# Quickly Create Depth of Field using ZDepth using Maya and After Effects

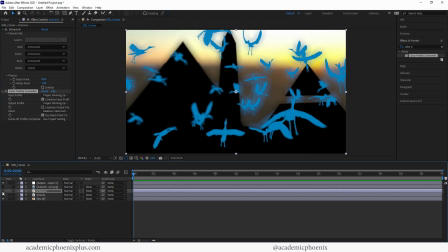[14:58]
It's supposed to be an emission map. So this is without it. This is with it. now the issue with the mission though is that it did you know give us this black part which is basically the pyramids so what I can do is toggle to change it to a different mode now over here at the bottom depending on what after effects you're using you
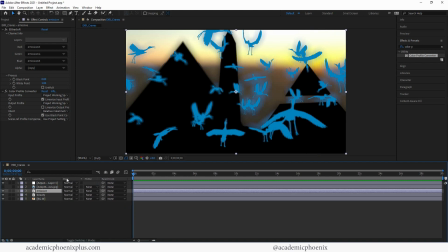[15:17]
can toggle the modes so down here at the bottom I'm looking for a mode and to the right of emissive I'm going to change this to screen
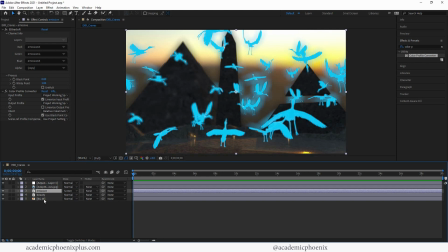[15:25]
and anything black will disappear and the color remains which is awesome so now you can see that I have in emissive map which kind of gives it a little bit of depth. Now the fun part is the blur. So I'm gonna go ahead and get a blur and we have different types of blurs.
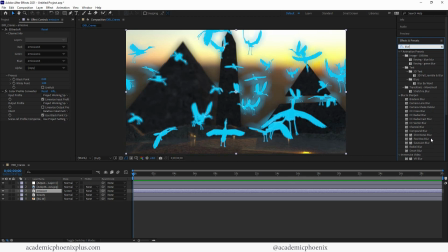[15:41]
Now you usually we use Gaussian blur but I'm gonna try something a little bit different and let's try fast box blur. So drag it into your emission. We're gonna increase the blur just to see the effect and you can see right away that we get this really nice almost like fog which is kind of like what I was going for.
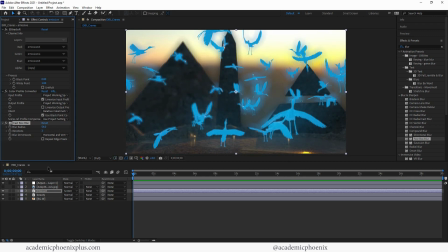[16:00]
I wanted to give it a little bit of fog. So this is without it and this is with it.
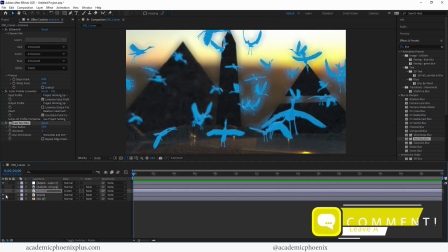[16:06]
Now my original render already had an emission
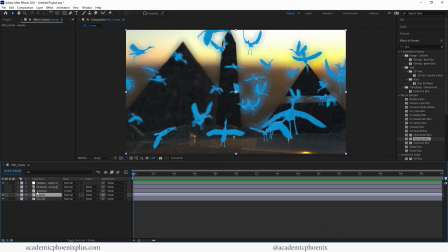[16:09]
and because of the depth of field it made it look like it had a little bit of fog but I actually wanted this to make it look like a little bit more glowy, that it actually has an effect on the environment. I'm going to duplicate this control D and you can see that the blur
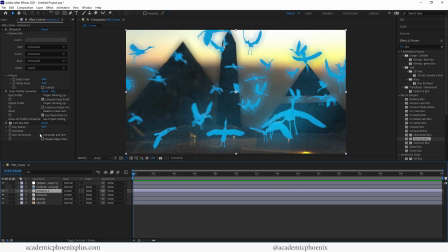[16:23]
intensifies or and then I'm going to reduce it so that it's just around the birds a little bit. So this gives it a little bit more depth right so now it's got the birds are blurring and then you have the environment blur.
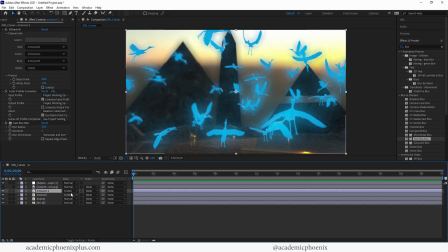[16:36]
Now if you feel like it's too strong you can always click on the letter T on your keyboard which is opacity and then you can decrease it using the opacity. So it does give you the control to do that and that is really what I wanted to show you guys. I wanted to show you guys how to quickly create z-depth,
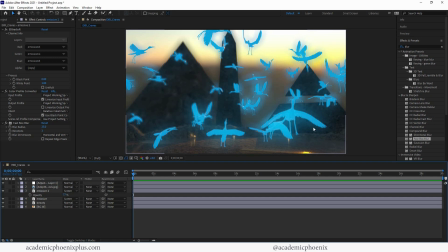[16:51]
how you can export those passes and then also bring it into After Effects to create this really cool-looking effect. And also just for fun, Emissive, because why not? It's always fun to learn something new in After Effects.
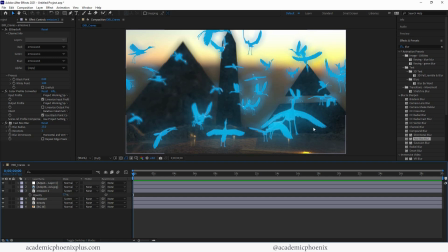[17:05]
So thank you so much for watching. I really appreciate it. I know there's a lot of video tutorials out there, so I appreciate you taking the time to learn and explore with me. If you guys like this, please hit the like button and don't forget to subscribe to my channel. That always encourages me to make more videos. And also don't forget to hit that bell so that you don't miss any tutorials.
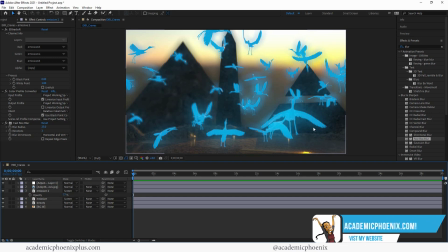[17:25]
Also, take a look at academicphoenixplus.com where you can find free downloads, free e-books, free trainings, and so much more. So take a look at academicphoenixplus.com. Again, thank you so much for watching. I really appreciate it. Let me know what you thought by leaving a message below. And if you find that somebody else might find this helpful, please share.
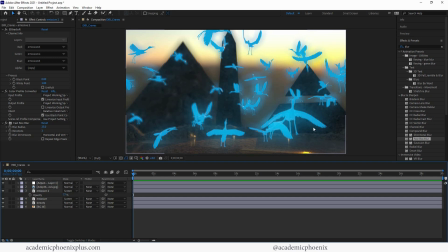[17:44]
That would be amazing if you guys could share. And tag me in social media. I am in Instagram, Facebook, and Twitter. so feel free to tag me when you guys create art that you know my tutorials inspired or helped you that would be awesome that's always my favorite so again thank you so much for watching keep creating and I will see you next time